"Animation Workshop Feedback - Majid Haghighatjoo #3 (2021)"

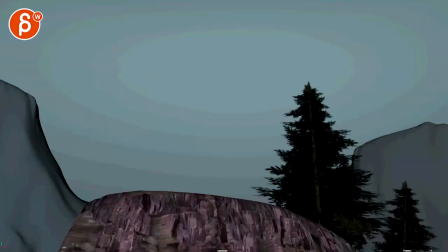All righty, let's watch this here.
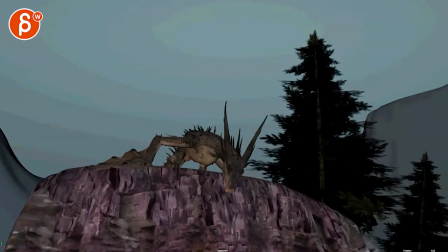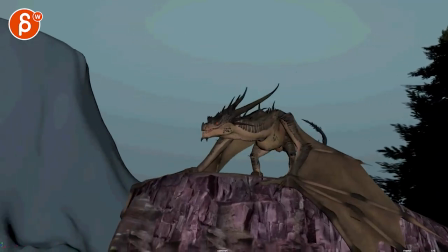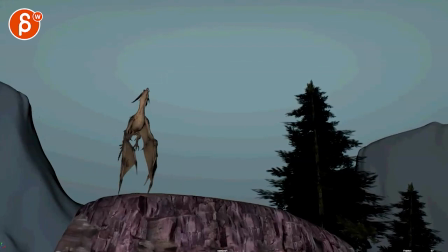Cool, okay. I still feel like that sound cracks me up here.
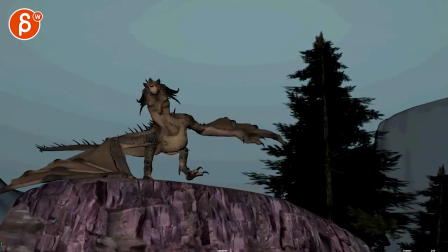That one.
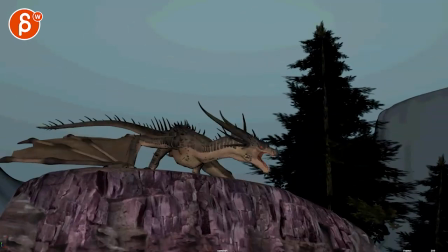There's something about the combination of that with a hit sound missing.
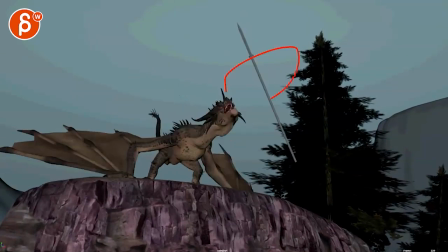And then how it flies off here. This seems very fast.
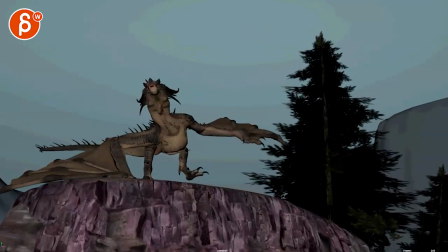Actually, is it flying? it's behind this i'm not quite buying the physics of this piece here i'm gonna turn off the sound
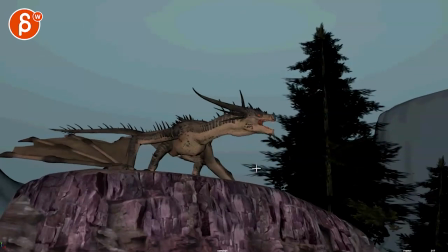and it's also a bit tricky now with this a add a piece here of the tree
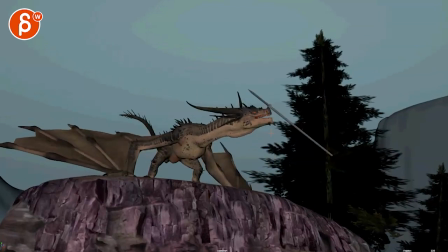not like super tangents you have overlaps into a little bit of a tangent there and i guess it helps with the silhouette but i will give this a different color than default green i'll actually take this out and maybe just keep it lower and have like maybe surrounding elements and just keep that
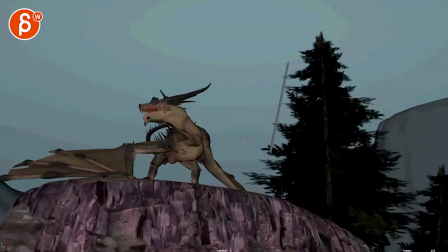silhouette nice and clear i'm
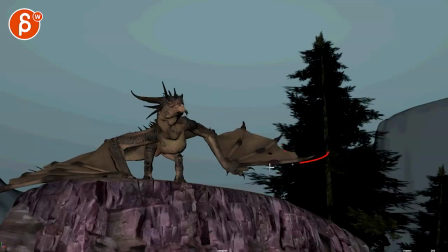starting to lose some of those elements again this it kind of works with the color as a silhouette but i feel like in terms of clarity i would just take that off or just or blur it i don't know there's something where even this feels almost too busy i mean i can see clearly this this
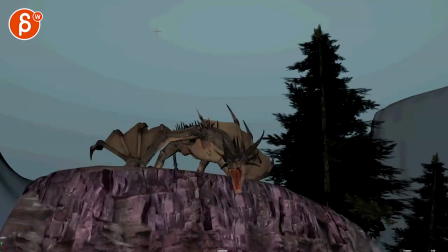has texture in this and it works it's just something where it feels like the compression of this video you have these artifacts here then you have
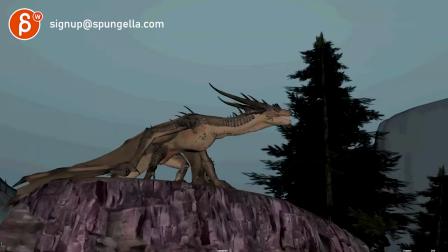same thing here but simpler look this almost feels like a bit of a blurry texture there a lot of detail it just seems like
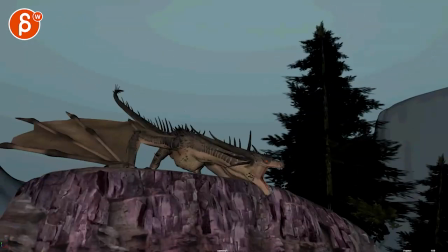separate elements slapped together that don't quite fit together this is super picky in terms of looks i mean i should be concentrating on the animation but that's kind of
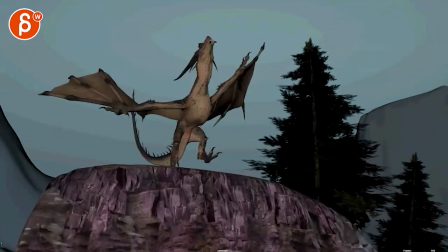i don't know i was going to bring that up maybe we can do something else with that camera wise watch out There's a wobble right there in Z.
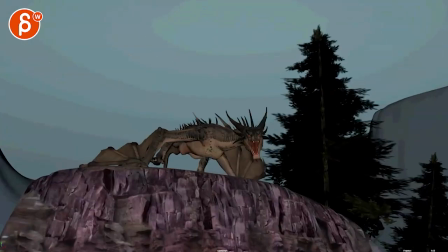And I'm not quite sure. I'm seeing a little bit of a change here.
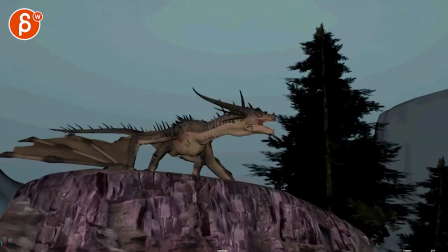I'm not quite sure if this is just the lens. There's not too much of a parallax. So this might just be a lens change.
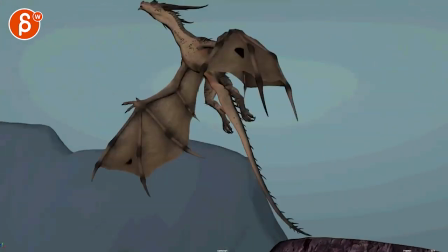But once we get to here, it is a translate out probably. So we can see this whole creature.
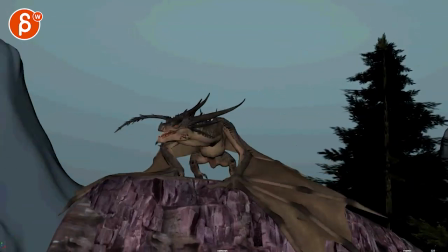I'm not a super fan of the camera. At this point, there's just something about the sudden rotation.
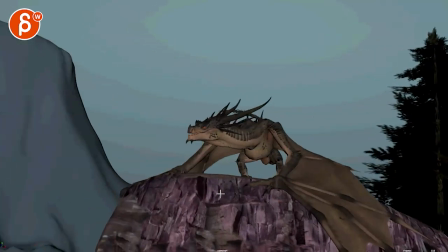where i would wait i would wait for the creature to really motivate this we're a bit too in sync with it
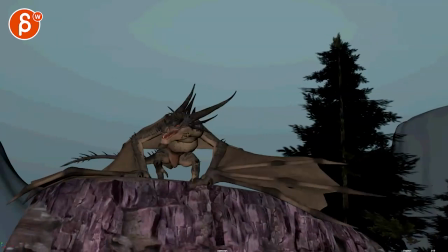with that slight change in horizon as well we're kind of tilting over dipping here
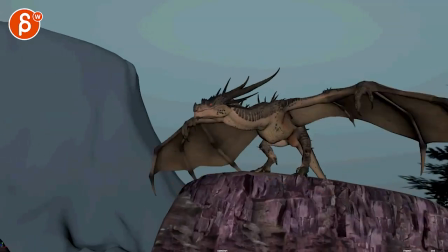with that sudden translate out it just feels a bit too cg or physically to have something like that i would i would do something where
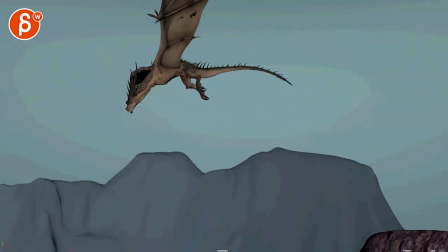you you do a lens change you just zoom out to just the wider lens and maybe what you'll have to do is lens that with the lens that
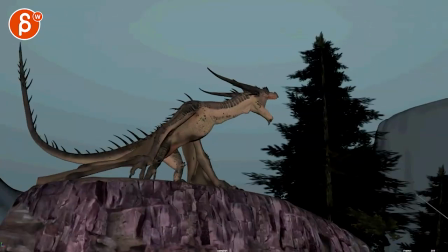you like and then just zoom in which will flatten the
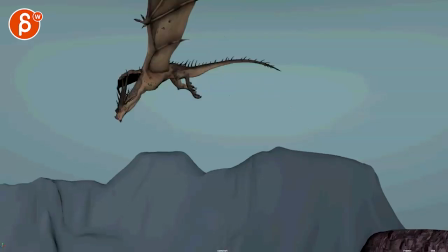image to get this composition if that makes sense because i think this seems okay it doesn't have
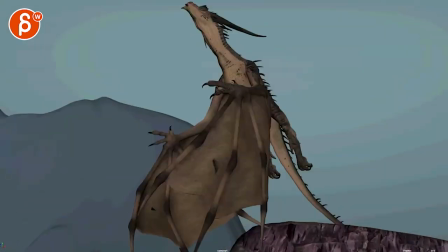a crazy distortion you know towards
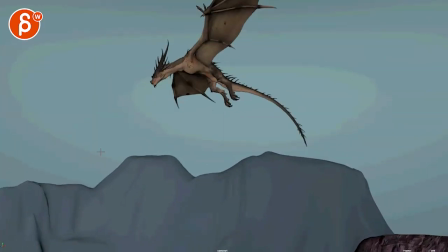here or any type of scaling issues or not scaling but where it feels like it starts to scale because
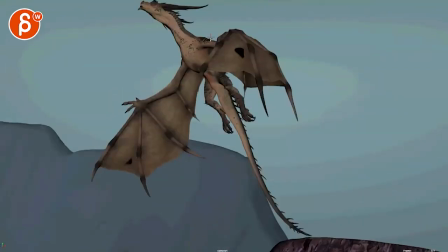of the distortion so to me feels like keep this lens then go to here
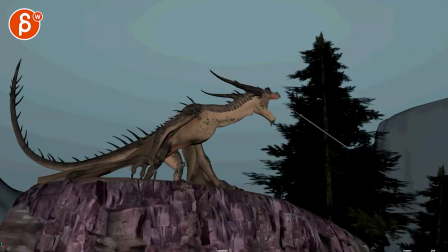without that forward translate just zoom in to get to that same composition just
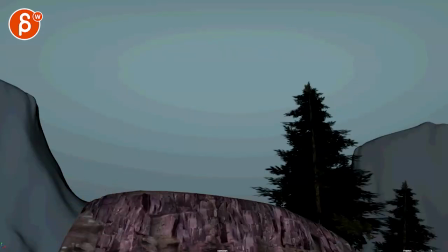yeah just for the camera this
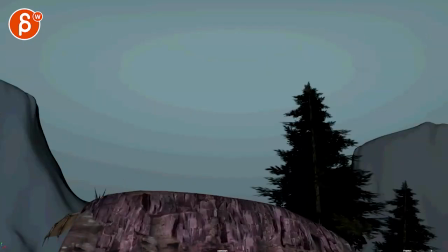one has some flight path
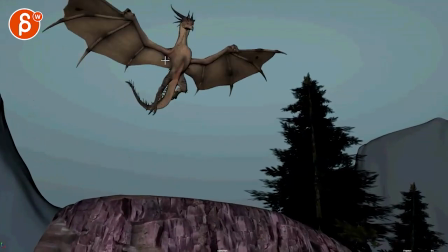issues a little bit there's a bit of a sudden stop right there just generally you're not talking about even the angle and the physics of this it's just boom right there watch out there's a forward translate that has a sudden stop that seems pretty good i think that
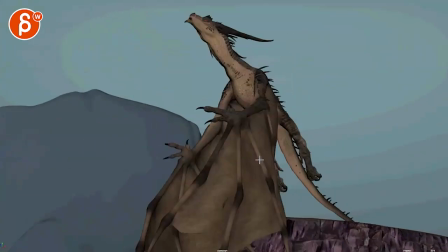seems all all right and then that feels if that's the push-off area it would be
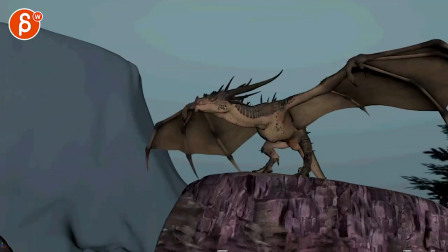here it feels like we're suddenly translating forward through there it's probably my dog in the background probably as in you probably hear this
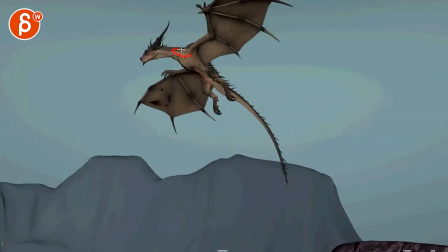and then you have a sudden stop through there getting a bit of a hiccup stop there and at the end feels better pathwise.
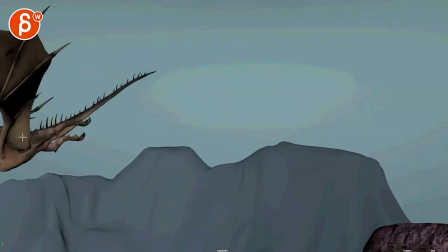Although I sense a little bit of a sudden acceleration and a change there.
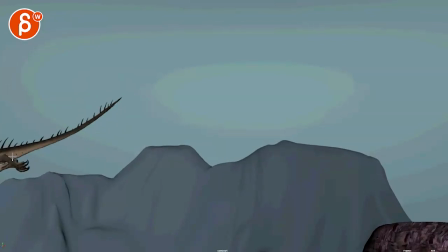That exit is nice with that line on the tail. But as you go down here, you can see how that base of the tail suddenly goes up. There's a bit of an upwards pop there.
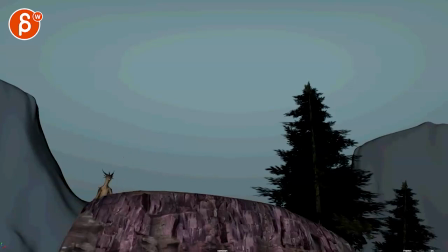Watch out. It feels like the wings are going up slower than the flap down. And sometimes it's a bit even. You want to make sure that with wings on the way down, they're slow because there's more wind resistance as this is open.
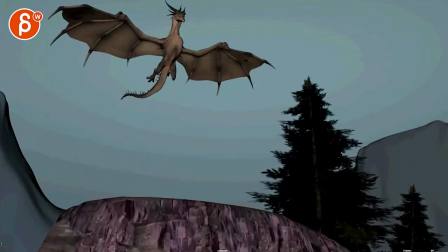And then on the way up, it's going to be faster because let me get to a frame where you have it here because they are folded in.
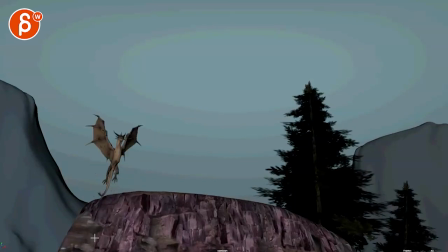There's less wind resistance. So up fast, slow down. And then you can start offsetting these a bit.
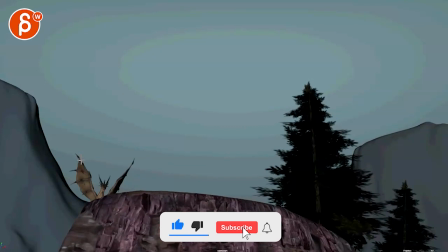They're a bit too in sync in terms of when they go up.
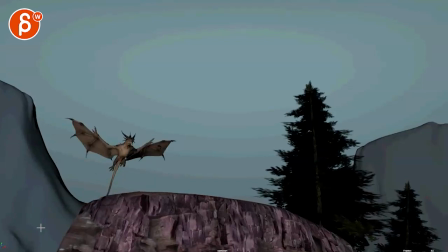It's okay. The Drago Blop seems okay. but this going up here is a bit straight on a path you can draw that line it just kind of follows where it feels like even that dip down even though that's cool you can do a bit more complications left and right into a bit of a rotation
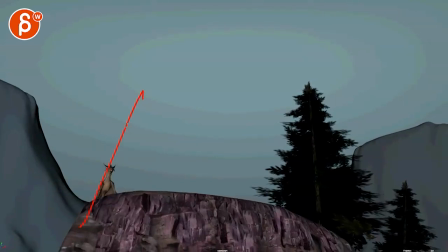it's gonna make that a bit more complex and not just on one straight axis a pathwise and here rotation wise down and up and you might have to come in maybe a bit like that just give this a bit more interest same would happen it would be happening with the tail so everything's
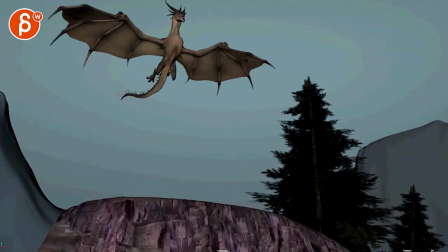filled with two one axis don't forget the offsets there that seems pretty cool though
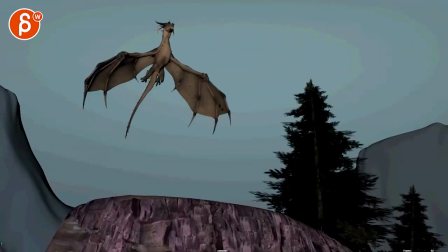watch this you're a bit locked in this head pose right through there
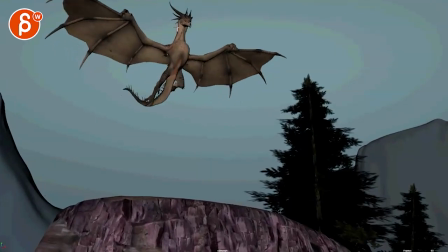we get to this point then there's that path hiccup and then here we're locked locked locked and then you go up so keep going with some
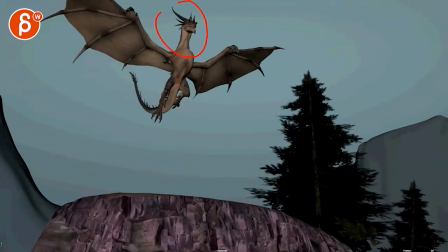pose changes there and then it feels a bit too less of a
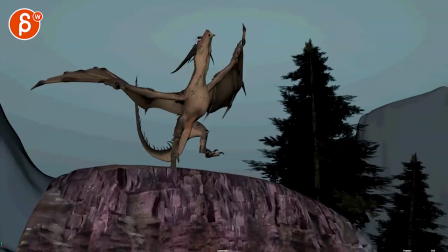drag but more i am willingly putting my head up here for that drag overlap
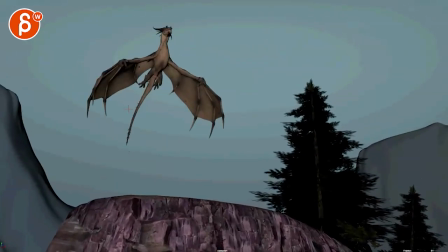impact versus a natural up like a post change
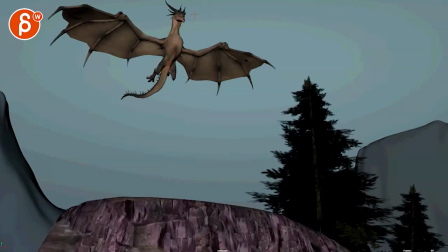a nice line of action through there and then a bit of a drag just feels a bit
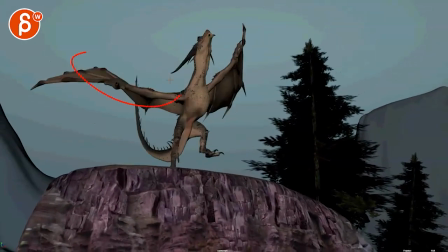too exaggerated over animated but i do like the offset maybe
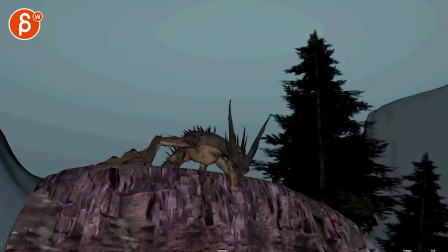a bit strong let's keep it for now and then i would try to find a way to have a bit of a sharper impact
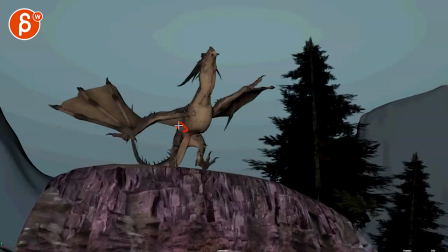through the hips on the back side and to the pelvis in that back side there.
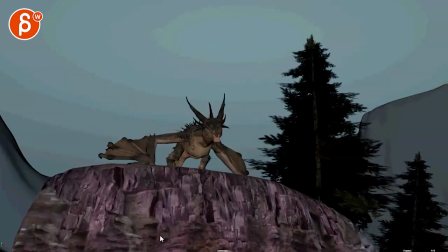Just as you land, to really feel that impact and stop. I know it's going to be a good amount of cushioning, but right now it feels just a bit slow, a bit slow, a bit smooth on that background.
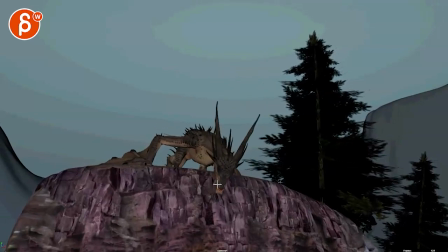This, watch out your path, a couple things. We're going out this way, and then it suddenly stops and goes straight up.
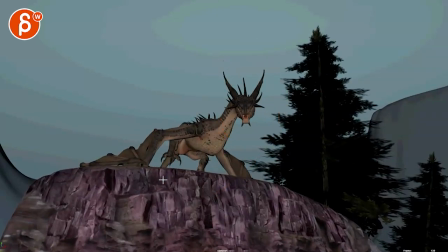And then it's a bit too, even though it's a cool silhouette, just looking at this it just feels a bit broken through there where it's looking straight at us i
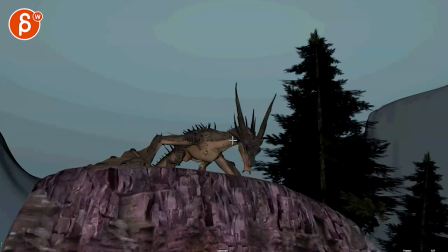would still keep a little bit of a three quarter look like that where you can see this side of the cheek but it still feels a bit fast that that section through there fast and even this down